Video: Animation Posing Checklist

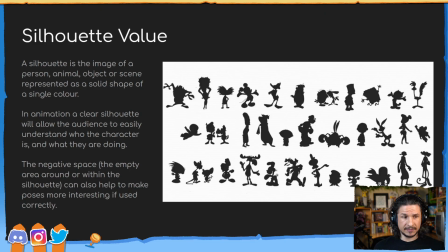Okay, now with silhouette, there is a very common misconception that almost all animators, when they first start out, will fall into, especially if they don't have posing experience beforehand, which is that to get a good silhouette,
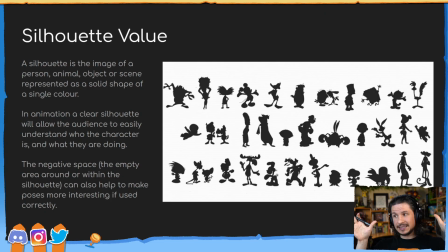you need to have everything sticking out to be visible. So the hands have to be visible, the head has to be visible, the legs have to be visible. Everything has to be visible in silhouette. That is not true. A good example of this is here.
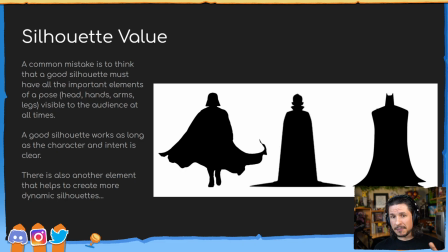These are three very distinct silhouettes, and I'm guessing most of you will be able to guess who's who here. You don't see their arms, you don't see much visual detail in most of it,
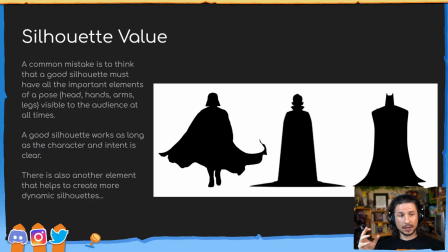but it still works. So, this is the most common mistake I see with silhouette. Having to put things out. No, it is not the case.
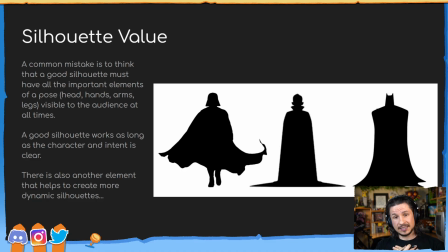We can keep things internal within a silhouette. It will still work. Now, the key here is that when we are keeping elements in the silhouette, we want to make sure that the silhouette is still readable.
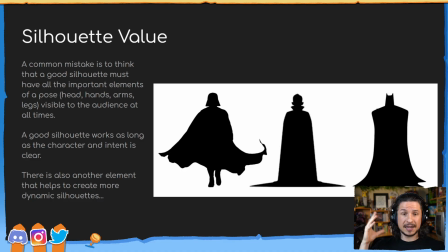So, for example, here, let's take Batman, for example. He's got the little ears there. If he was to tilt his head down so that the ears themselves no longer become a part of that silhouette, that would just round out the head and the pose wouldn't read anymore.
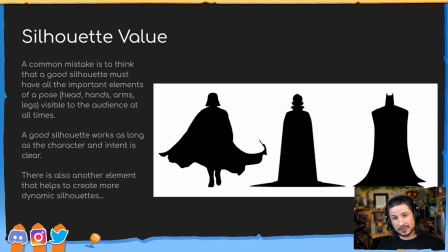We need to keep certain elements visible so that we know which character we're looking at. It doesn't always have to be the case, but ideally we should have something that indicates to the audience what they're looking at. If it's, for example, just a circle and nothing else, that's going to be a little hard to read.
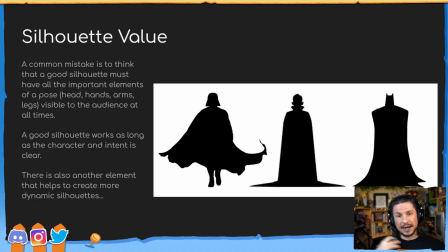Now, with that said, how do we make sure that the rest of the silhouette reads well? Well, this is where the second part of the silhouette value comes in.
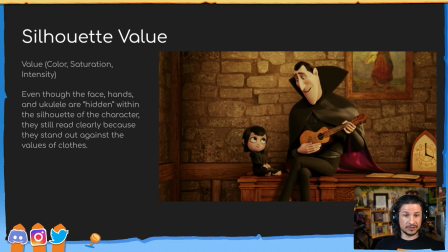Value, the color saturation or intensity of the different elements. So for example, in this scene here, even though the face, the hands, and the ukulele are all kind of within the silhouette of the character, they're not visible, he's not playing the ukulele out here,
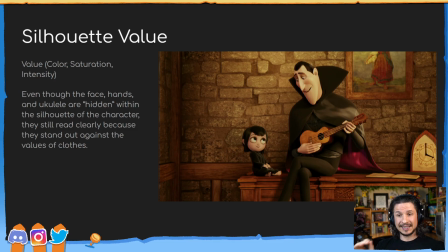they're all within his silhouette. it is still super clear and easy to see because the values, the colors, and the saturation, all of that stands out against him, against his black shirts, against the different colors.
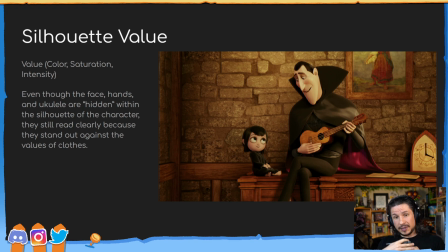So even though he's within his own silhouette, it's reading clearly. Now, an example of that would be, let's say I've got my pen here, and it's got this black section right there. If I keep this out here, that's still going to be pretty clear in silhouette.
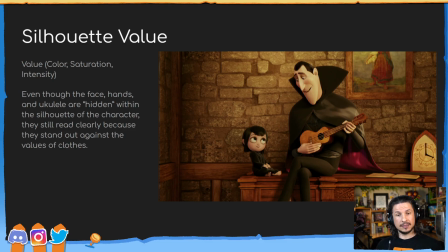If I bring it down here, suddenly that's not so clear anymore, is it? It's hard to see against the black shirt. But if I bring this against the orange, suddenly it's easy to see. If I put it up against my skin, that's easy to see. If I go against my hair, it disappears.
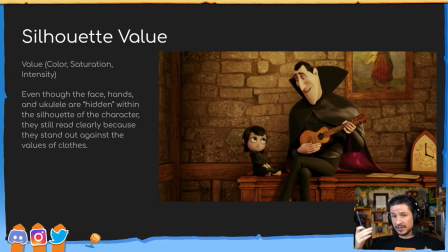So if you're going to have something internal, that's not a problem, as long as you think of the value now and the silhouette value. That's going to allow you to make more dynamic poses, have characters that
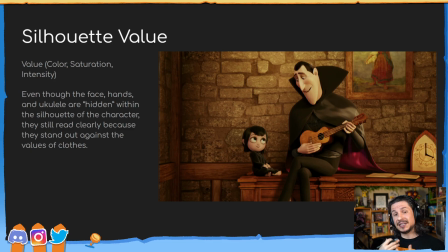can cross within their own silhouette, but it still reads clearly to the audience. Now, a lot of this will come down to character design. So as animators, we are kind of
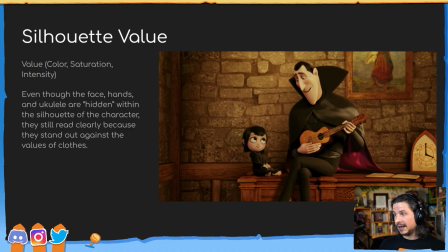limited to what the character design is going to be. So for example, if you have a character, let's say I've got some images here. Okay. So these are the Smurfs.
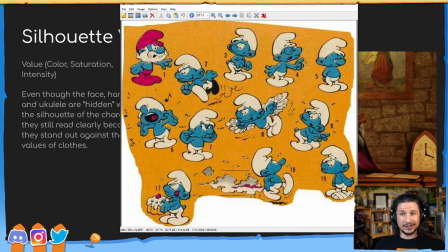So these characters, you can see all of them have a very similar silhouette. So it's going to be hard to tell which is which. That's not a problem. That's just the character design of these characters. But their hands are the same color as their face and their body,
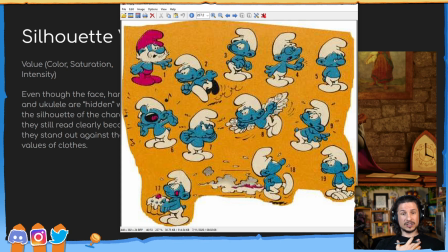which means that if they were to cover their hand just like this, put their hand over their chest without breaking out of silhouette, it would not read clearly. In their case, if you're going to cross the arms over the body, you need to keep something out.
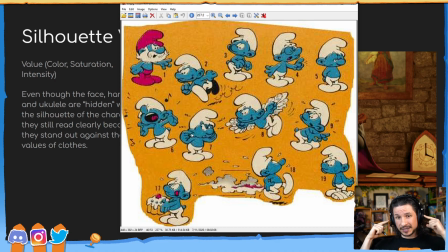So for example, this one here where he's plugging his ears, those hands have to be visible. Now, let's find another example here. Let's go with this Family Guy.
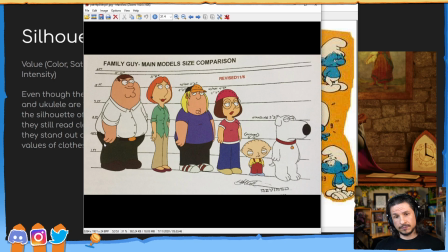His arm is all the way within his silhouette, but it still reads clearly because we have that value. His skin versus his shirt versus his pants all read clearly. So they don't have to worry about that arm being out in silhouette.
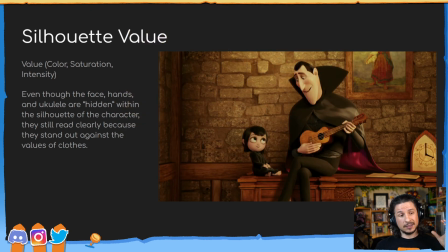As long as we keep those two things in mind, our silhouettes will read clearly. So, silhouette value, very, very important. If we start losing our silhouette, things just won't read correctly.
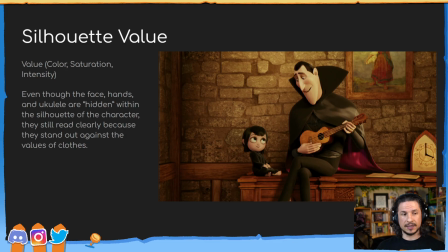It's going to take more for the audience to register what's going on. Okay, what's next?
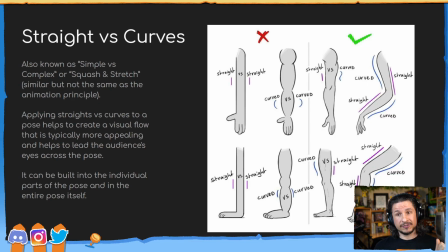Straight versus curves. This is one of the ones that I talk about the most when I am showcasing things and kind of giving critiques to people. And this is kind of a more advanced topic in terms of posing,
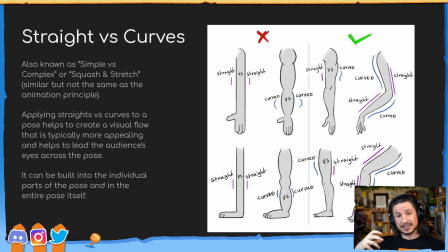but it really does help to accentuate poses and make them read more clearly. So, straights versus curves. These are also known as simple versus complex, also squash and stretch.
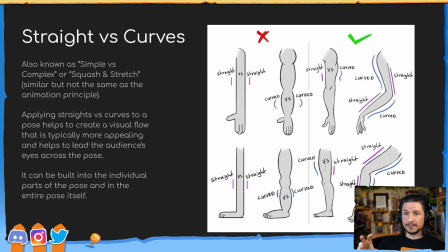Not the same as the animation principle squash and stretch, but simply one side is stretched while the other side is squashed, bent. So applying straights and curves to a pose will help to create a visual flow that typically makes it more appealing and,
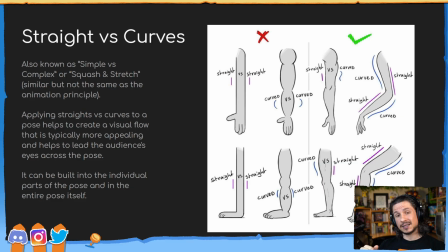more importantly, leads the audience's eye across the pose. You can actually see this in this second example here of the arm, how there's just these round shapes that make up the arm. It makes it very hard for our eye to travel across the image.
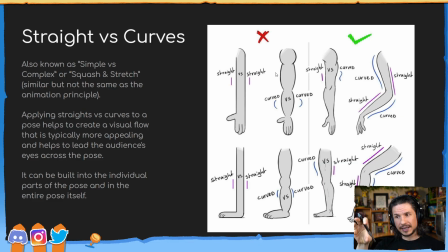Our eyes kind of want to look at something and then they just stick there. Now, by using the straights versus curves, for example, on this other arm here, our eyes automatically want to follow the lines. It's almost like looking down a river that's flowing down.
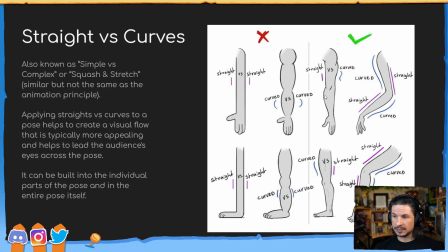So our eyes kind of follow one curve and then flow on to the next one and down, all the way down to the bottom. This applies throughout the body. The human body is also made out of straights and curves.
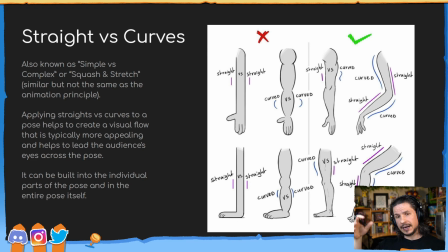If you actually start studying anatomy, you'll start noticing that quite a bit. How our body has these contrasting forms, straights versus curves. So by applying this, you create a better visual flow and just kind of more appeal to a pose.
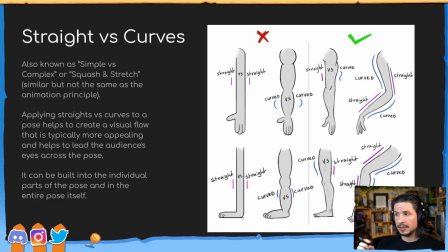Once again, is this necessary? No. Keep in mind, this is really down to the visual style. If you've seen Adventure Time, you'll notice that their arms tend to be just curves or straights. Very simple.
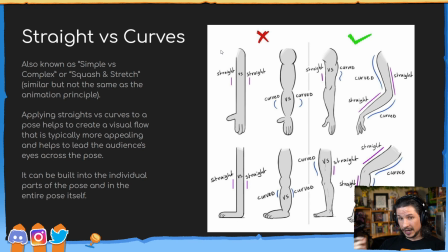That doesn't make it a bad design, but in general, posing will be stronger if we apply this.
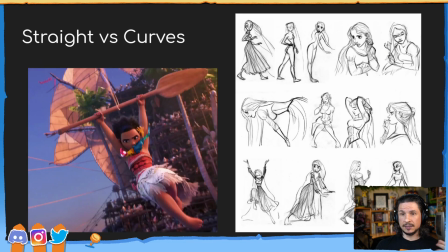So let's actually take a look at some examples here. So here are some examples of straights versus curves. So for example, in Moana, they're applying this not just to the individual body parts, but through the entire pose.
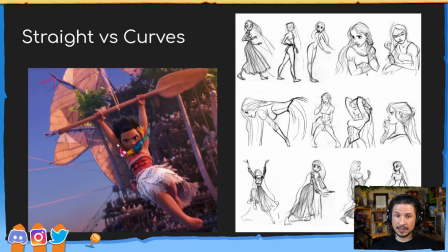If we break down the pose and simplify it, on the left side here, you get a very simple straight.